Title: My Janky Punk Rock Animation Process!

I'm Trav, your favorite artist, and let's look at some animation process. Atomic Trash is going to feature not only illustrations and collectibles, but it's going to have animation, right? And I've been working on some animation pieces for a long while now, and this is one particular animation that I want to show you guys. I don't want to give everything away, but I want to show you some of the early progress and how I use hand-drawn frame-by-frame animation in Procreate, and then complemented by piecing it all together using Procreate Dreams. I'll show you some of the walk cycles, some of the background environments, and some of the basic animatics that I've put together to get an idea of what this will all look like when it's all pieced together. So come check it out and don't make it weird. Let's start with the walk cycles, right?
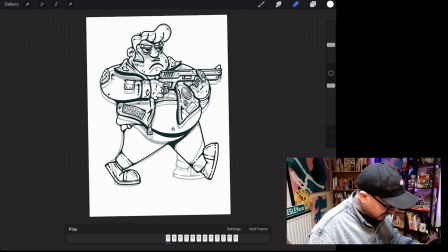So here we have the Elvis impersonator character.
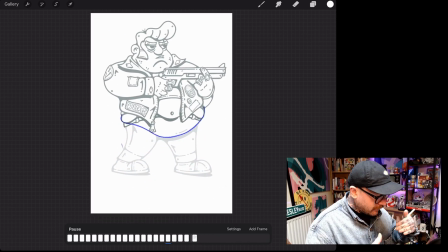I use the still drawn of the character and I just animate the feet on the bottom half to get an idea
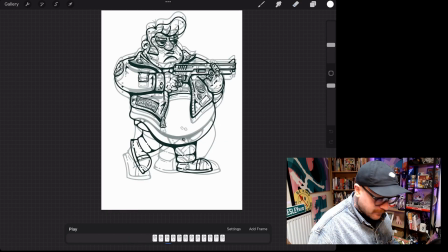of what I'm looking for. So this is 12 individual drawings that create this walk cycle,
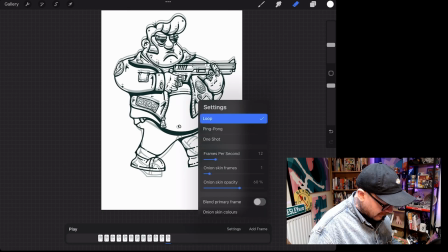12 frames, and they are animated at 12 frames per second.
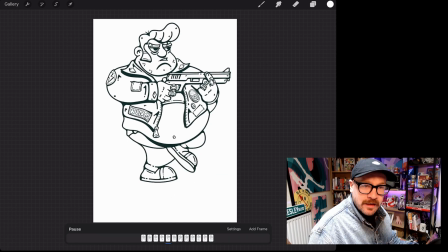And we get this cheeky little Elvis impersonator bobbing along.
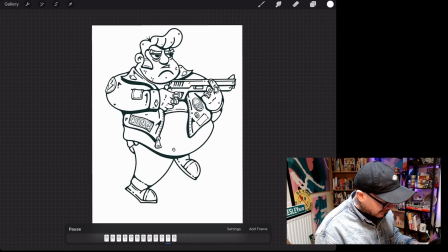We've got that belly bouncing up and down, got a little head nod, and if you notice as well, his hair is actually just kind of doing a little flick as well.
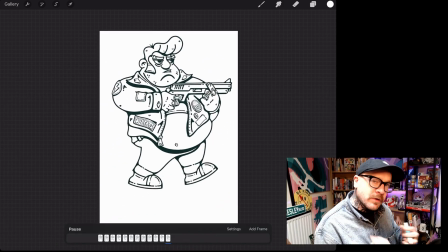So it's about adding those little touches in, and I could do more.
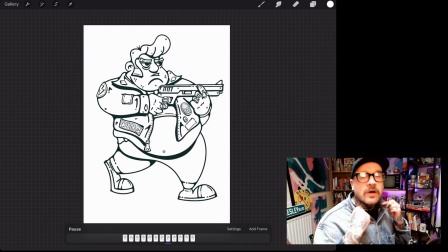I think the gun needs to move a little bit and maybe the collar needs to flap more as well, but they're all the little details that I'll add later.
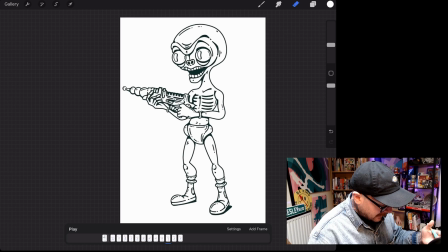Here's one of the Martian characters, one of the aliens, and I use this as my base to first create the walk cycle.
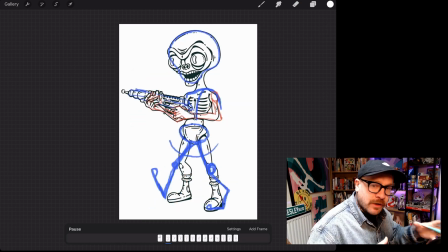And again, I'm trying to get that personality, you know,
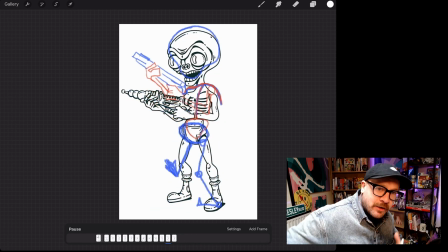and I want the arms to swing a lot with this ray gun that they're carrying, and their head to bob a lot as well,
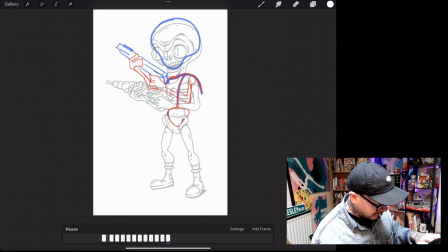and their hips to move. So this gives me a bit of a framework, taking that early wireframe animation and starting to flesh out the legs.
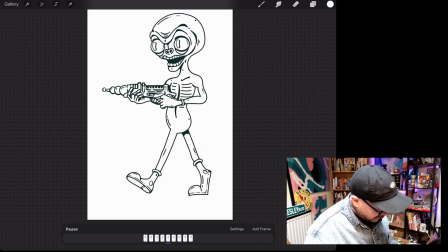This walk cycle is only 9 drawings, it's 9 frames. You can see down at the bottom there, but let's slow it down.
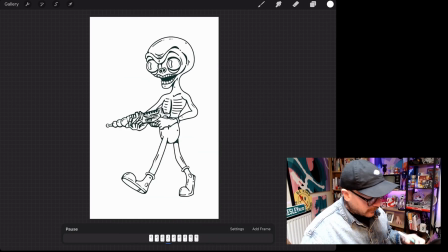Very simple, 9 drawings. More work to be done here. Obviously the whole face needs to be animated, it's very static right now.
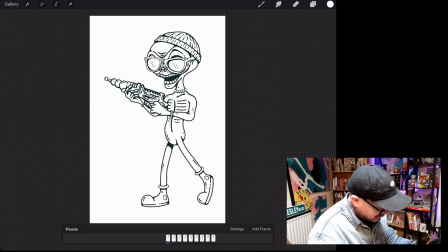Check out the hipster variant, just added some accessories. This walk cycle is slightly different, and I want to do that more with other aliens.
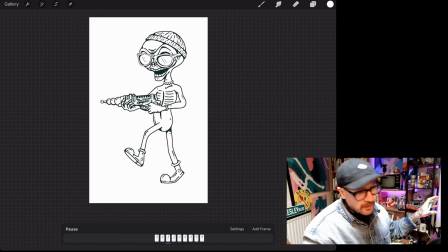So when you see a group of aliens walking by in the background, it doesn't just look like a copy and paste of the one animation, that each alien has a personality, and you can kind of see that they're all kind of stepping differently and they're walking differently and they all have a different
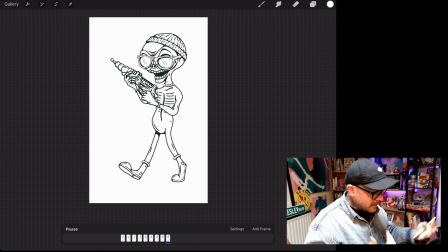gait, and it's world building, right?
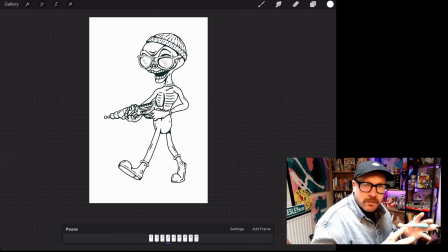It looks more realistic, it looks more believable when it doesn't look like it's copy paste, that they all look like they have their own thing going on.
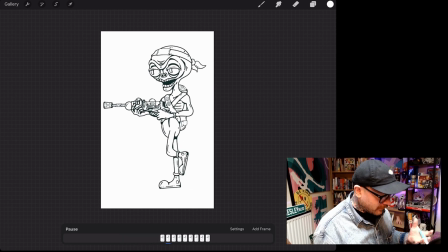I need a Martian dude carrying a blowtorch because I definitely want to animate things being set on fire.
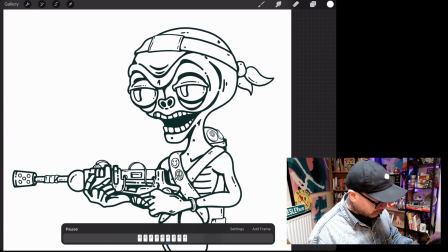His face hasn't been animated yet, but we're all about the walk cycles with these tests.
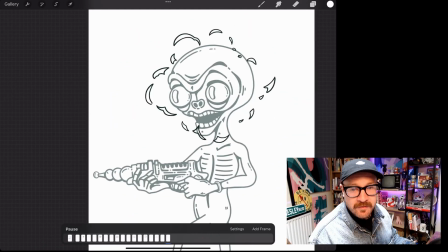This is me testing out how I want to blow up the head.
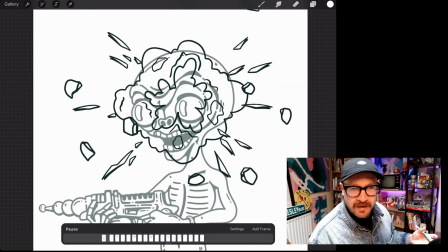When our Elvis hero uses the shotgun, we want to blow up those alien heads, and we're going to get lots of goo and lots of everything go everywhere.
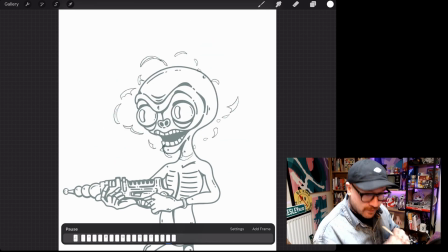So this is my first kind of test to see what the head will look like exploding.
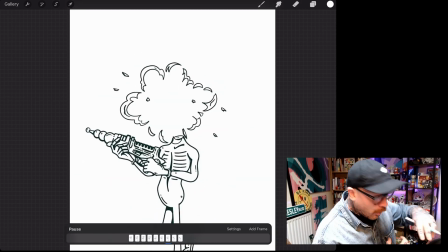This is the very generic head explosion. I need to create more head explosions because I want them to all happen in a very unique way as well.
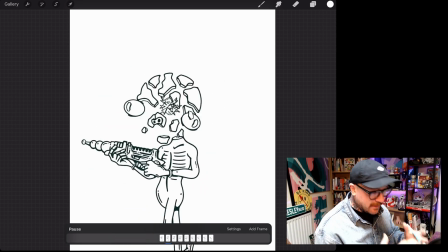So you want some to pop, some to just melt. You know, I think having an alien head just melt into the skull would be really cool as well.
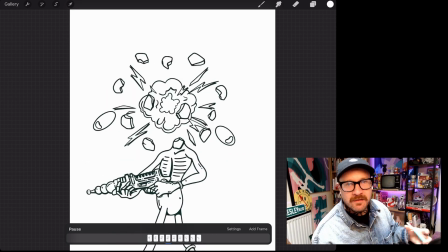So all different ways that we can dispose of aliens.
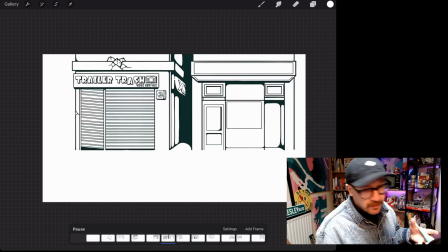Here are some of the background buildings in various states of completion, but I don't like to just create backgrounds.
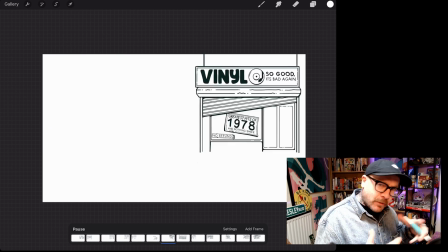I think backgrounds and environments are just as important.
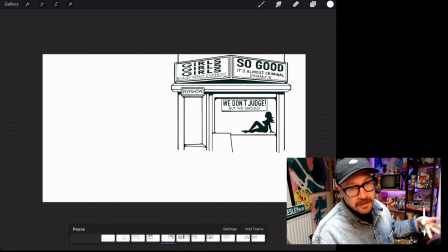So I like to put as much effort and personality into the actual background and surrounding environments of the characters as well.
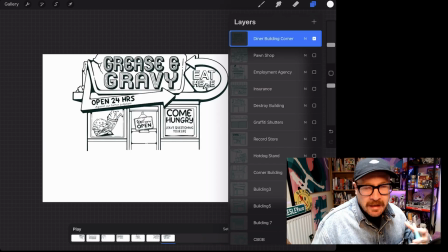And this is some of the buildings. If you ever watch classic Simpsons, every time it cuts to like an exterior shot, there's always a funny written text joke somewhere on the screen. Wherever they can fit a visual text joke in, they always slip one into the background.